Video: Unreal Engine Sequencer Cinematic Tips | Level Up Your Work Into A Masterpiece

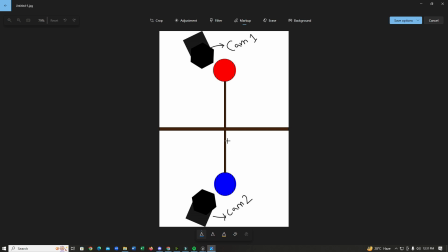17:57 Imagine this is two people having conversation, and this is camera 1 and this is camera 2. So camera 1 is pointing at this character and camera 2 is going to be pointing at this character.
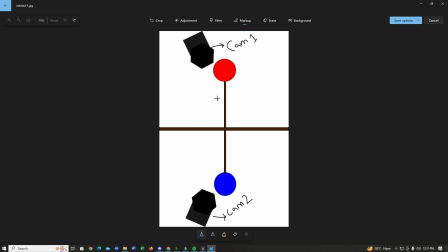18:15 So you're gonna notice this, the camera does not go past this line, meaning that the camera does not go past the 180 degree mark. So as you can see, this rotation that the camera does is actually 180 degree.
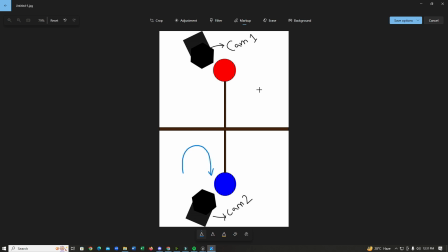18:35 So if you rotate more than that, then it's going to break the immersion. So, and we don't want that. So let's see an example of this inside of Unreal Engine.
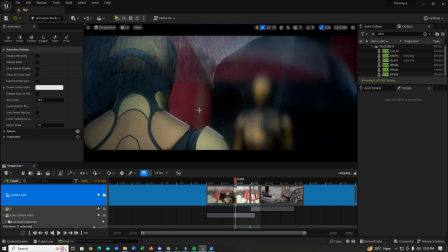18:47 So I've prepared a scene here so you guys can take a look. I'll just play it.
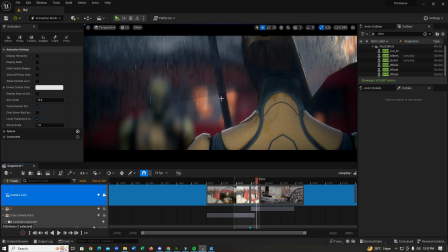19:01 So you guys can see it's easier for me to understand where the conversation is flowing from.
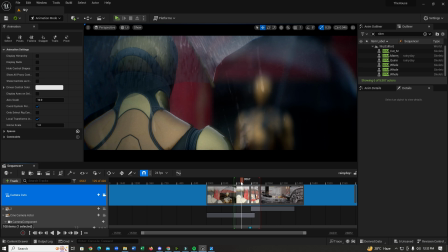19:08 And so this guy is talking to her, and if I move the camera,
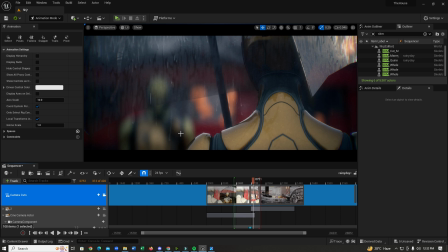19:14 so you can easily understand what is going on in the scene.
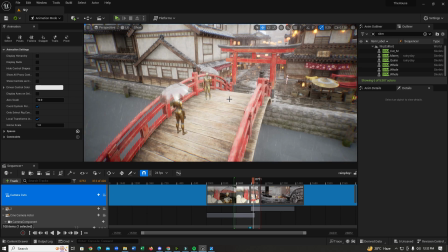19:18 So if I go back and take a look here and see what I've got, as you can see,
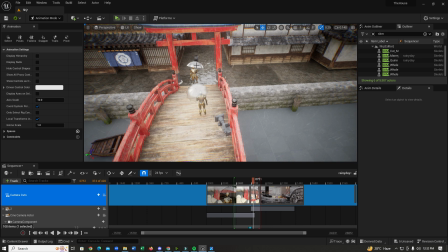19:26 the camera is never going past the 180 degree mark, as you can see.
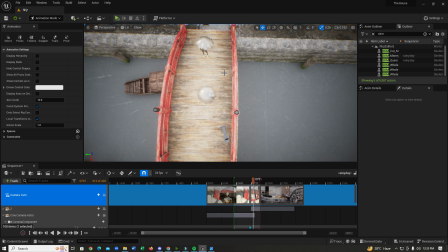19:33 So keep this in mind whenever you're recording a conversation. Just follow the 180 degree rule so it does not break the immersion. Well, this is it for this video, and if you guys want to see more tips and tricks videos, just let me know in the comment section below, and I'll see you in the next one.